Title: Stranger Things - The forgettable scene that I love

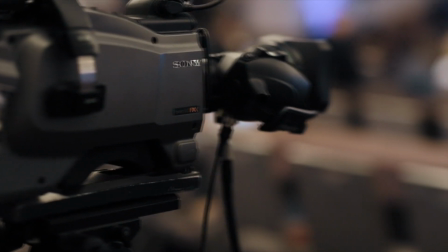Greetings, humans of the internet. You know what I love?
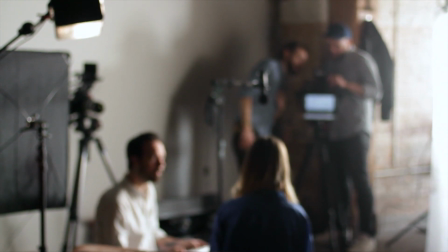I love it when in a film or a TV show, there is a scene where the director decides to do something different with the camera. You know, something odd, something wacky, something really crazy or abnormal that just adds to the scene.
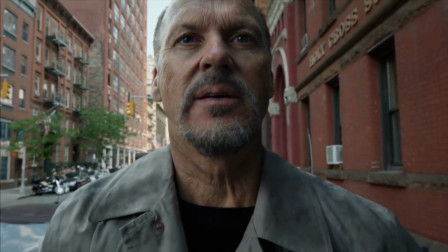As spectators, we sort of know the language of film, right? We know the standard shots, the wide shot, the shot reverse shot, all that jazz.
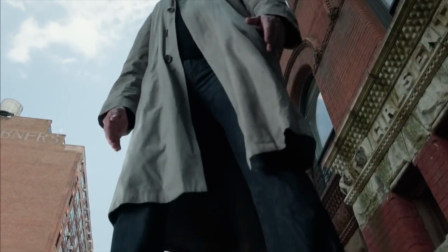And in general, most of these shots are pretty static because the director wants you to focus on what's happening,
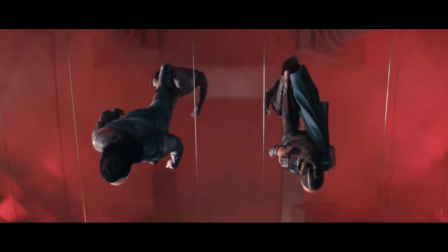the actors, the performances, or the action, or, you know, something that is happening on the screen.
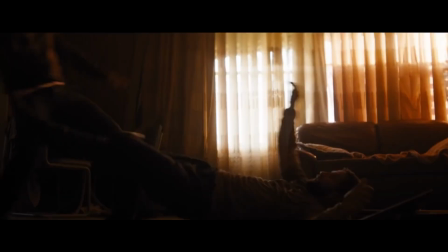But I think that changing up the way the camera
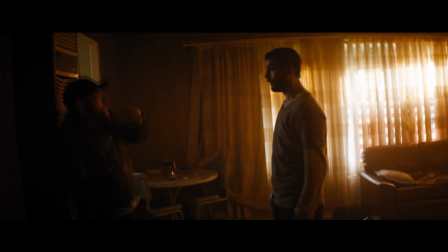behaves can actually breathe so much life into a scene and into a show.
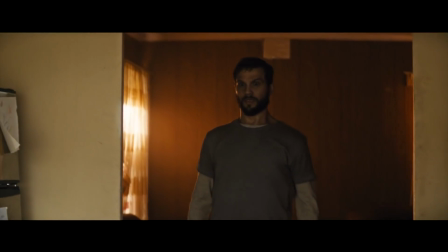So that is why in this video, I want to talk about my favorite shot in Stranger Things.
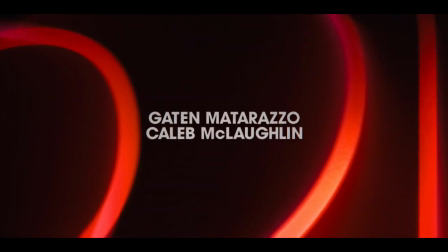Woo! Now, hear me out. Most people probably don't remember this scene whatsoever, because on its own, it's pretty standard.
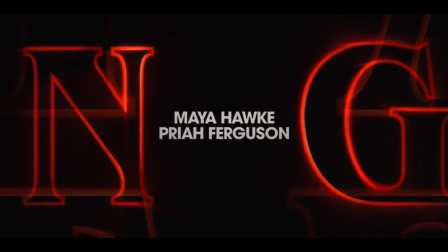As always, the acting is top-notch, the writing is slick and impactful, the characters are great, but like, it is pretty forgettable.
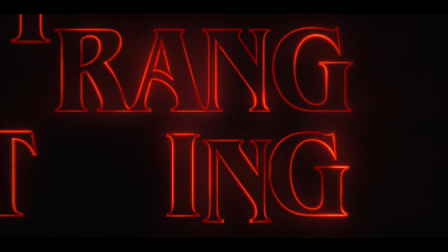But I swear, every single time I think about Stranger Things,
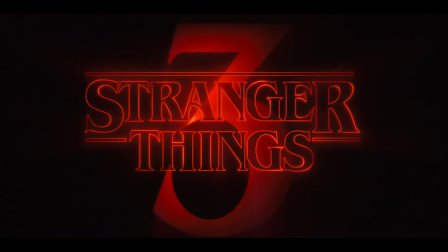this scene always pops into my head because of one camera movement.
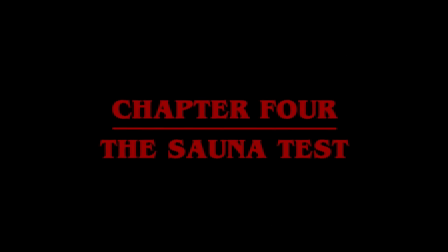And I think it's bloody awesome. I'm going to assume that if you're watching this, then you've seen Stranger Things.
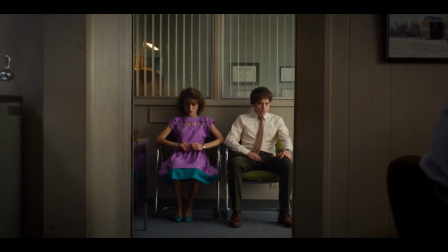Because, come on, if you haven't, you should go watch it. So I'm not going to explain the whole context that leads up to this scene.
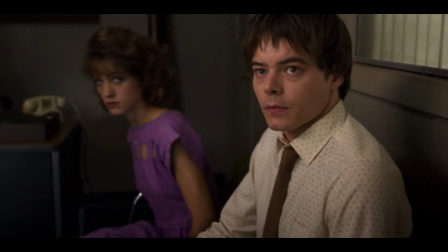I think that would be a waste of time. But just to rejig any memories, it is in season 3,
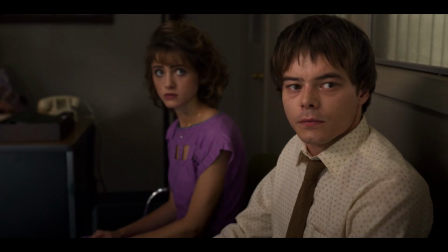episode 4, and it's the scene where Nancy and Jonathan get,
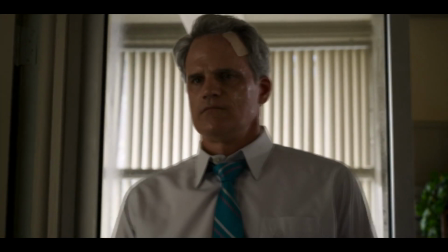spoilers, fired by Tom, the director of the Hawkins Post.
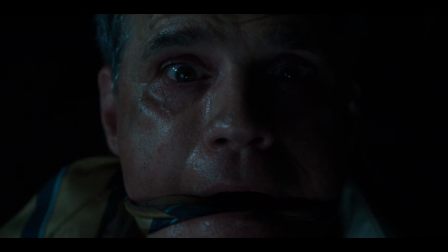Now, we know that Tom is flayed.
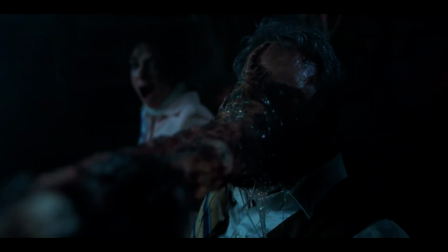He's been sucked by the meaty, squishy bad guy, and he's mean now.
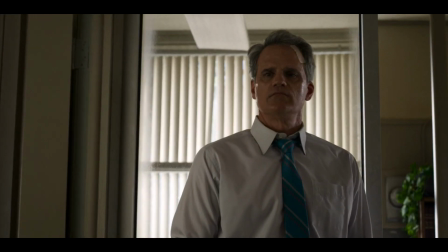He's a really mean man. He's a minion. And we see that at the start of the episode, and it's really grim.
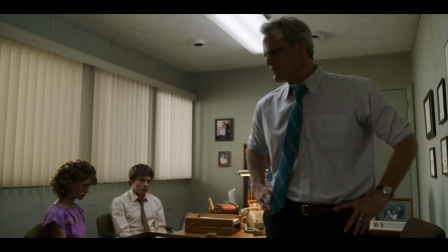But because of this, because we know he's not really Tom, he's mean, he's rude,
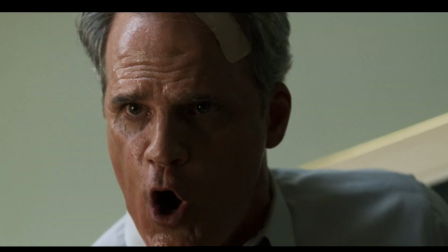and he's super intense and really shiny and like sweaty,
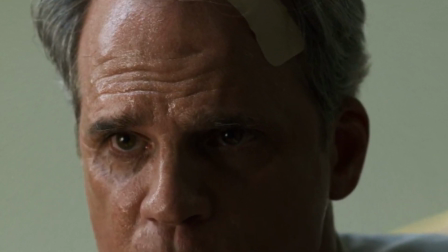really weird, that we have this feeling of tension throughout this scene.
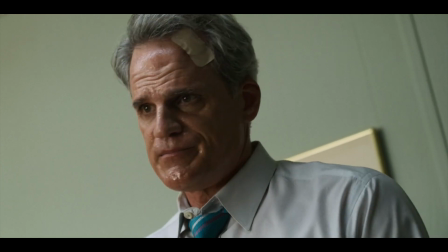We don't know what he's going to do, and we know that Nancy and Jonathan don't know that he's rude now, that he's a bad guy.
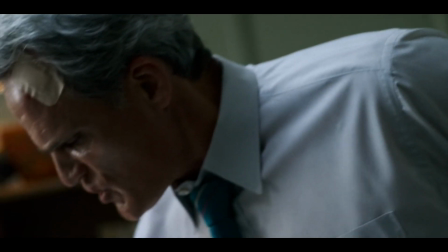I mean, he's kind of a bad guy anyway, he's a bit of a dick, but he's like super bad now, he's a super dick now.
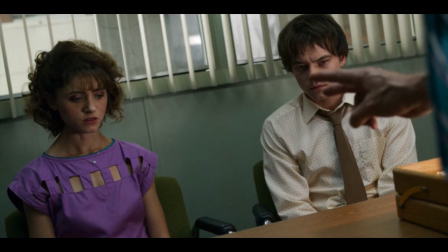And because of that, it's really suspenseful.
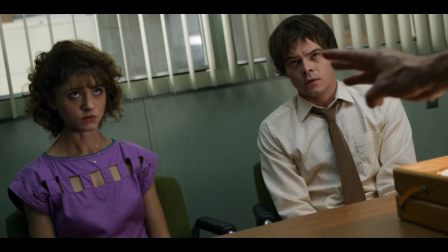And what they do is they put this sort of ambient horror sound effect that plays over the scene, and it puts us on edge, and it's creepy.
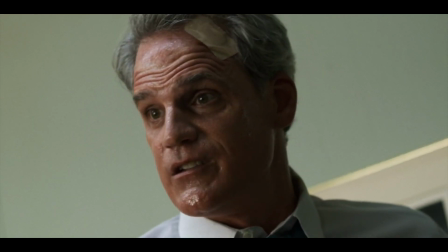And Tom is talking to Nancy and Jonathan really calmly, like not raising his voice.
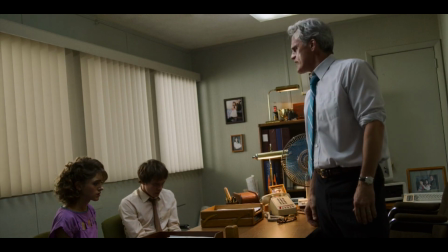And, you know, it's shot well. It's pretty standard angles.
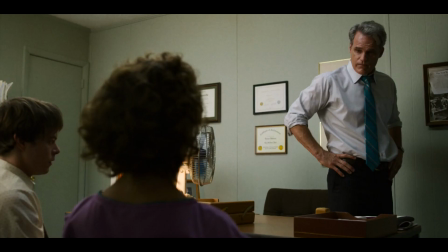You know, you've got the master shot over the shoulder onto Tom, and then the reverse onto Nancy and Jonathan.
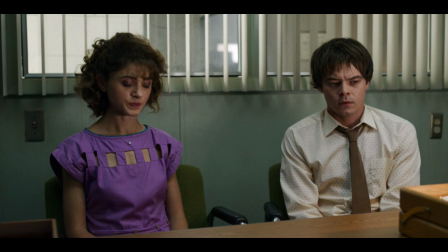The shots have space. You know, they're quite spacious. You can see the whole room, take in the scene.
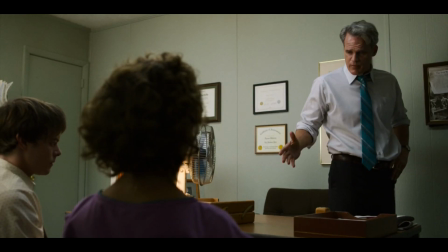You're quite comfortable in that. But then this happens.
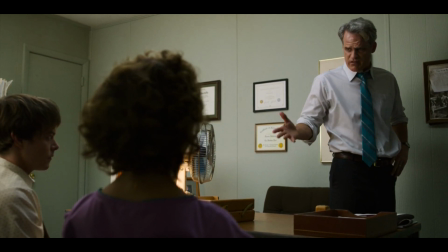The big papers don't have trust. The trust of our community.
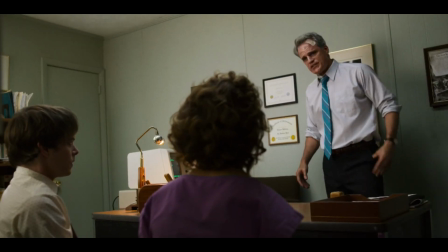Tom, if you just Do you know how I built that trust?
I want to see that again, one more time.
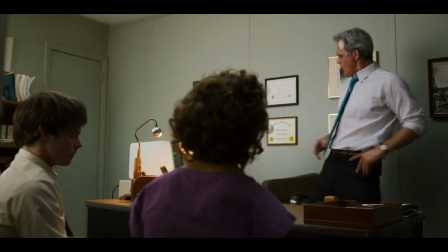Tom, if you just Do you know how I built that trust?
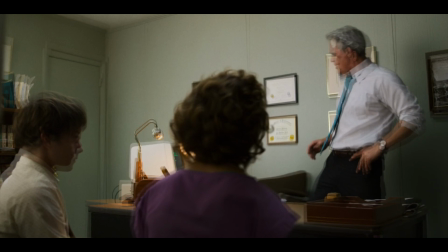As Tom hits his chair, the camera angle shifts with that impact. Like the camera, our perspective, the audience's eyes,
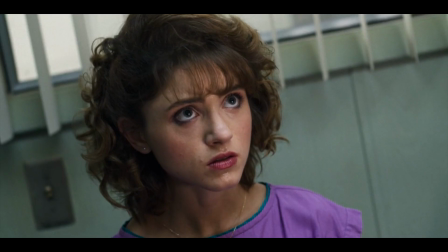gets knocked off kilter because of what Tom did.
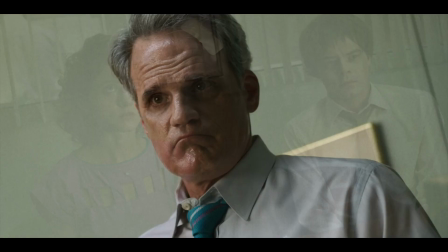And what happens is it goes into what's called a Dutch tilt.
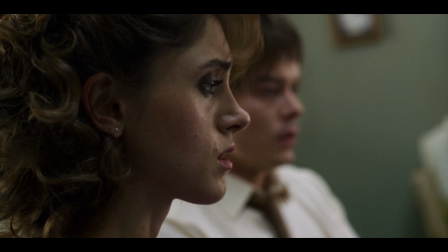Then, as the scene carries on, you don't get any more wide shots, no masters, no spacious shots that show the whole room.
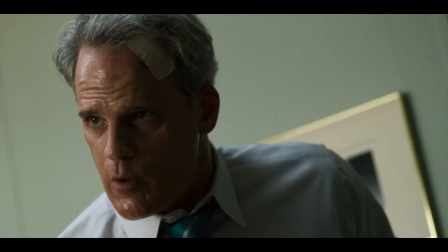You zoom in onto the characters, into these close-ups that are really oppressive and claustrophobic.
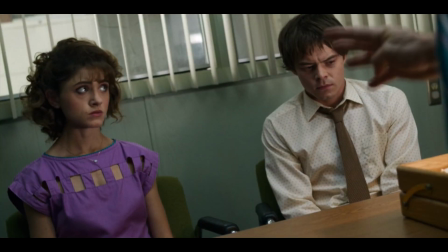And you know what's still there? That tilt is still there. The tilt is actually there for the whole scene, like the rest of the scene.
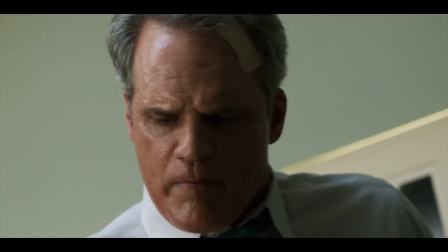That impact just permeates throughout the scene.